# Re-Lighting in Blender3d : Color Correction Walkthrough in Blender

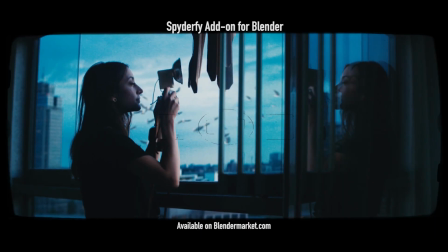4s
What's up guys, it's Brad from Light Architect here.
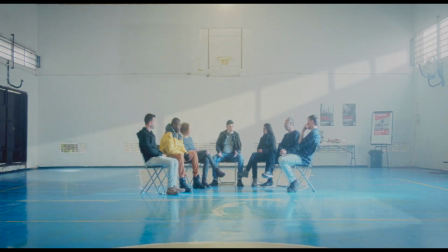7s
In this video, I thought I'd just do a quick visual effects walkthrough of how I relit this shot inside of Blender using some very basic masking and compositing techniques.
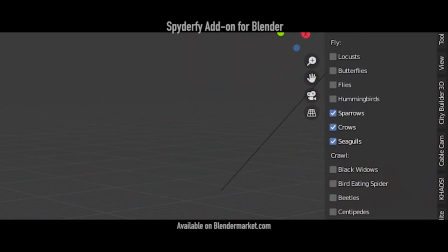15s
I'll be doing a full tutorial and going through some more advanced concepts on how you can relight shots inside of Blender in the future,
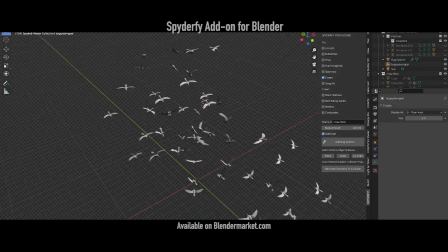21s
but I thought I'd just do a quick walkthrough and breakdown showing some of the basic concepts. Now you can do these techniques in a lot of different programs.
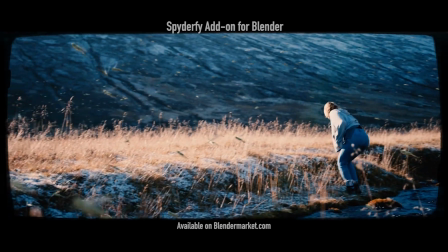27s
Blender isn't the only one. In fact, in the professional world, when you're color correcting and relighting shots, a lot of people use DaVinci Resolve, but a lot of the concepts are similar and can be applied in both programs.
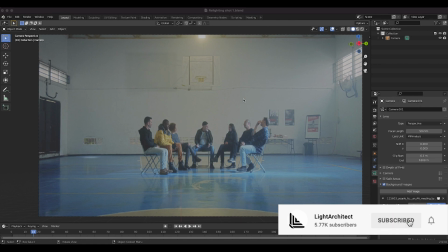38s
Anyways guys, this is the shot that I relit using some very basic masks inside of Blender, and I've just uploaded it as a background image to our camera.
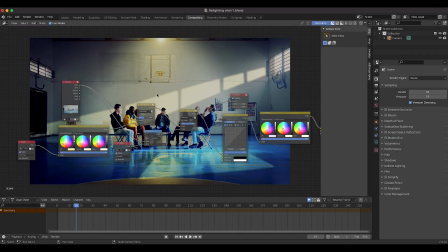46s
And as you can see here in our compositing setup here, this is what I've done to our shot. Now obviously this is a pretty heavy color grade, and I've done a lot to this shot, but you can do these same techniques in more subtle ways as well.
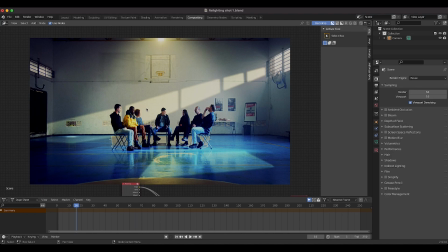58s
But as you can see here, I've added some basic sun rays kind of hitting the back wall here and along the floor right here in the foreground. And then I've also tried to motivate this light here in the live action shot to kind of enhance the center of the frame here where all the characters are.
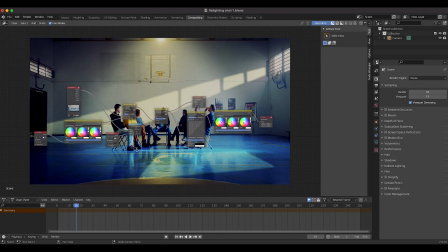74s
What I've done here is I've just created two separate masks in our masking tab,
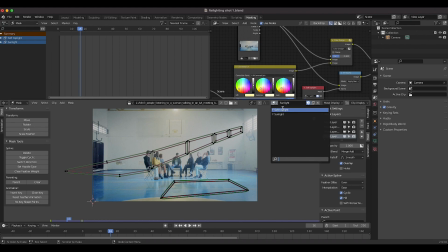79s
one for the sunlight and one for the soft top light, kind of creating that top light above our characters.
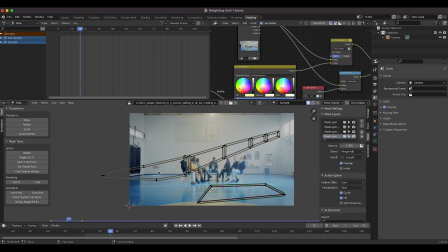84s
So I've just kind of traced out some portions here where I wanted the sunlight to hit the back wall, and then I've also done the same thing on the floor here.
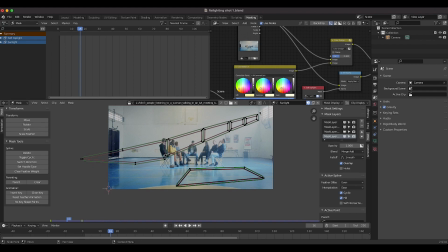93s
So pretty simple setup. Of course you can be more precise with it if you want. I've feathered the edges of all of these masks to kind of blend them in to the shot a bit better, and for the amount of time that I spent on it, I thought it was a pretty cool looking result.
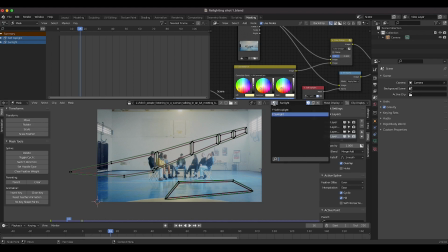105s
The next mask was our soft top light.
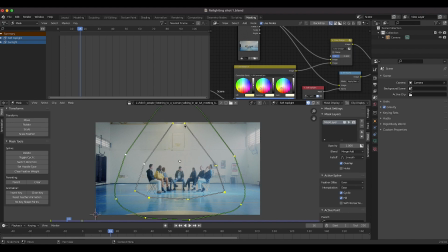108s
So as you can see, if I select this one, I've just created a very soft mask here motivated from this practical in our live action shot,
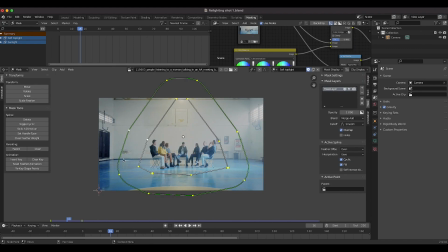116s
and then I feathered it a ton around the mask's edges so that the intensity would fade off more gradually.
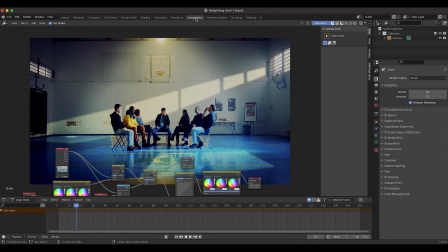121s
So I created these two masks here, and then in the compositing tab you can see that we've started off with our movie clip,
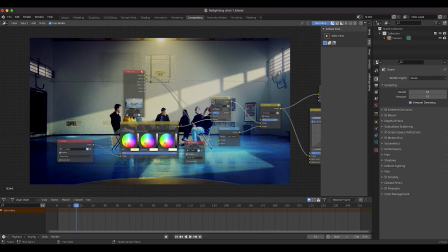127s
and then I've overlaid these masks on top of our live action shot using various blend modes.
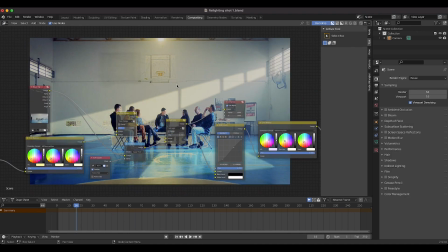132s
So as you can see here, I'll go ahead and start with the top light off, and then this is kind of our shot from scratch, for example.
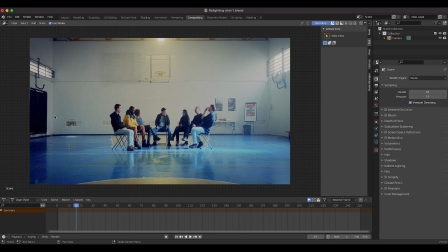140s
So no power windows have been added to our scene.
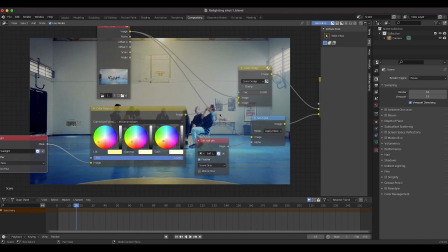143s
And then as you can see here, I've just taken our sunlight masks, I've run it through a color balance node to warm it up a bit so it's like hard warm sunlight,
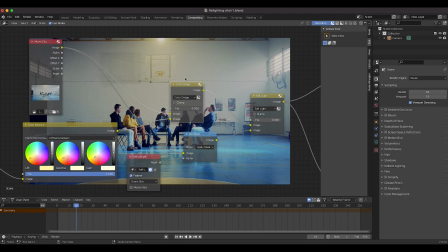150s
and then I've run it through this color dodge node that combines it with our movie clip.
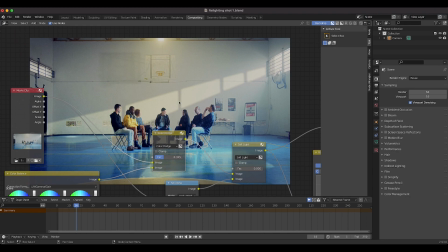154s
So as you can see, as I increase this, it's creating that sun ray on our back wall as well as here in the foreground on our floor.
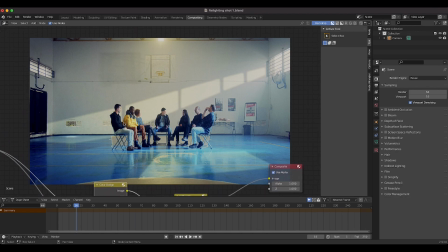161s
And I think the floor definitely feels a little bit more natural than the back wall here, but with a little bit of tweaking, I think I could make it look a little nicer.
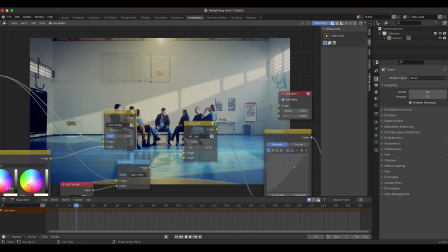168s
You know, the bars here could be a bit brighter on the top right, but still a pretty nice looking effect to add a little bit of depth and texture to the shot.
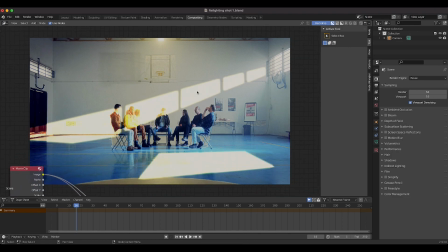176s
And of course, depending on how intense I want it, I can just increase the factor here. Obviously, this is a little bit too much, but this is kind of the general idea. And of course,
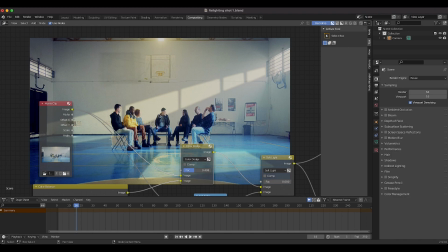185s
if I wanted to be even more precise with it, I could mask out our characters here in the foreground so that the sun wouldn't actually hit them.
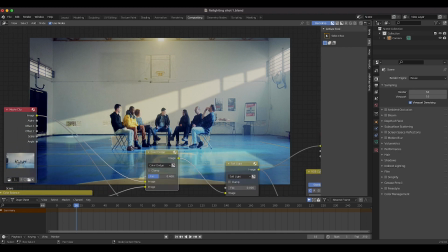190s
I think in some cases, the sun hitting them might actually work okay, but that just kind of depends on the shot and how quickly the characters are moving. And one of the main things that I kind of tweaked in creating these shots here and combining the mask power
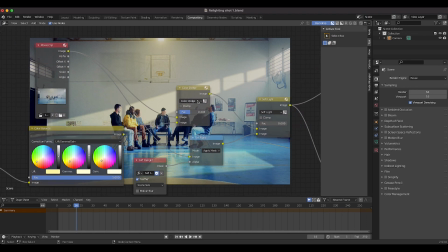202s
window over our live action shot here is just playing with the blend mode here. So as you can see, I have our sun rays set to color dodge, but you could also set it to perhaps overlay and you know, get a slightly different looking result.
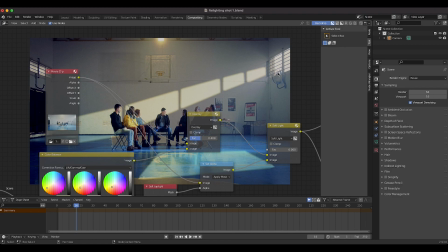216s
As you can see, it's kind of darkening our live action shot as well as brightening where our sun rays are.
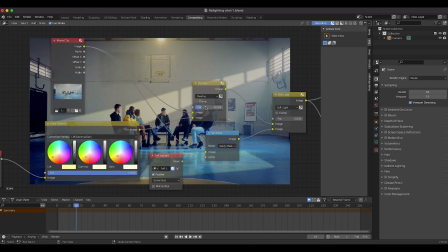221s
So depending on your desires, you could play around with different blend modes.
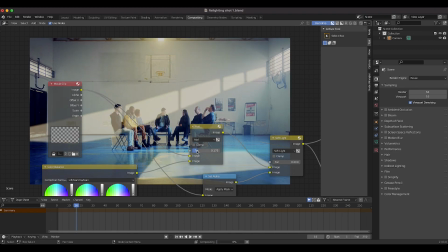226s
Add might work as well. Let's check out add. Add's a little bit bright, I think, but if you bring down the factor some more, yeah, add is a little bit much in my opinion.
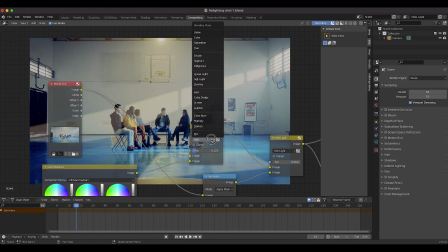235s
It's not really blending into our characters here very well. Soft light tends to be kind of nice, I think.
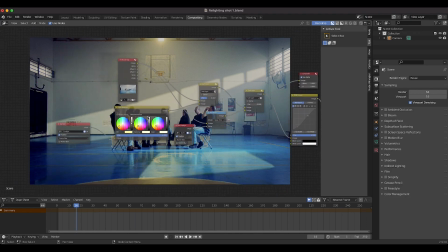240s
Just increase that a little bit. So you get the idea, just kind of playing around with combining this sunlight mask on top of your live action footage.